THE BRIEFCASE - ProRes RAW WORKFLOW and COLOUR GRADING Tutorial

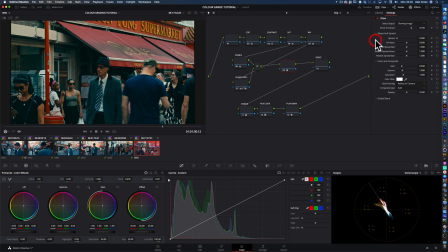[8:19]
All right, just pull that threshold all the way down. Turn that to soft light. Spread it. Probably just a very minimal amount. Reduce the gain. Reduce the opacity.
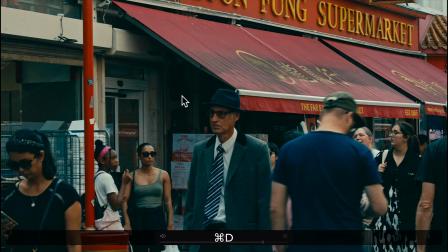[8:36]
Reduce the blend, be a bit more gain actually. That's better. That's without it, that's with it on.
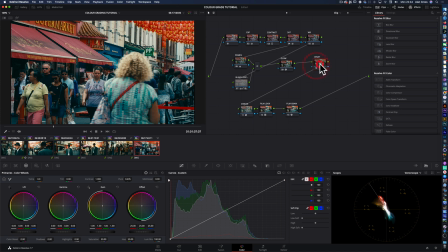[8:47]
A couple of final things that we can do is on this node, which I've already called desaturation, there's nothing on there at the moment. In this menu down here, the curves menu,
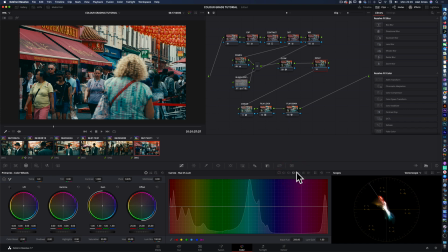[8:59]
along here you've got various curves, and there's one called luminance versus saturation.
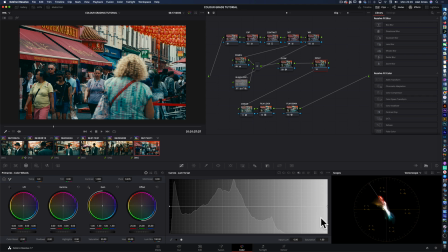[9:06]
This is sort of darkest luminance, this is lightest parts of the image. And if you put a point around about here, you can pull down the saturation in the darkest parts of the image,
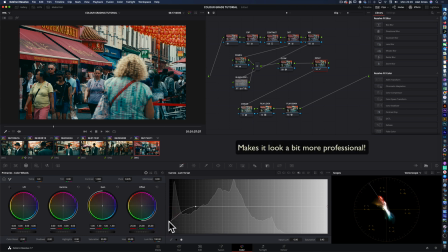[9:22]
and it just helps keep the thing kind of looking clean and not too over processed. So yeah, I like that. And then finally, the probably would be some kind of vignette on the shot.
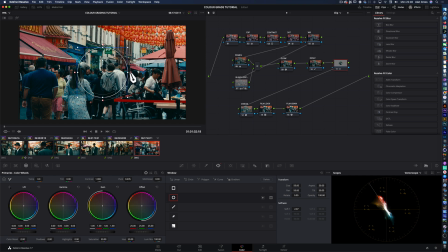[9:36]
So for example, on this one, I would just probably put something quite general and soften it at the edges.
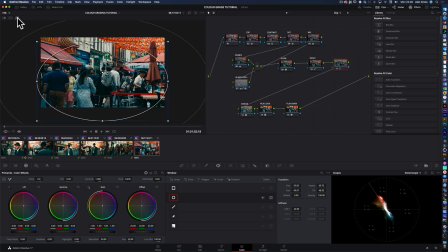[9:42]
So you can do something like that. And if you want to see what you're masking, you click on this button here and it shows you. So at the moment, it's the wrong way around. We're going to affect the center of the image. We want to affect only the edges. So you can, down here, you can reverse it. So you're now just going to affect the edges of the picture.
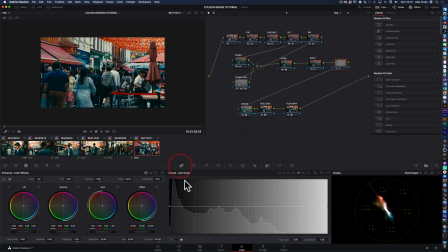[10:01]
And then once you've got that set up, you just come down to your curves and you can just pull it down a bit.
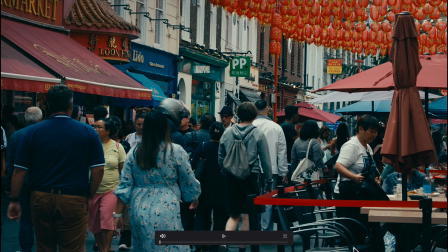[10:10]
So if you look at that on the full screen, that's with it in, that's with it out. So it just brings your attention more to the center of the image, which is where you want people looking mainly.
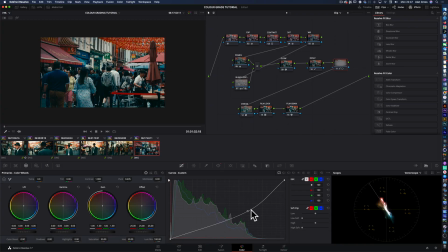[10:21]
So that's it. There's your look. That's the rough version of how I put the color together for the film, The Briefcase.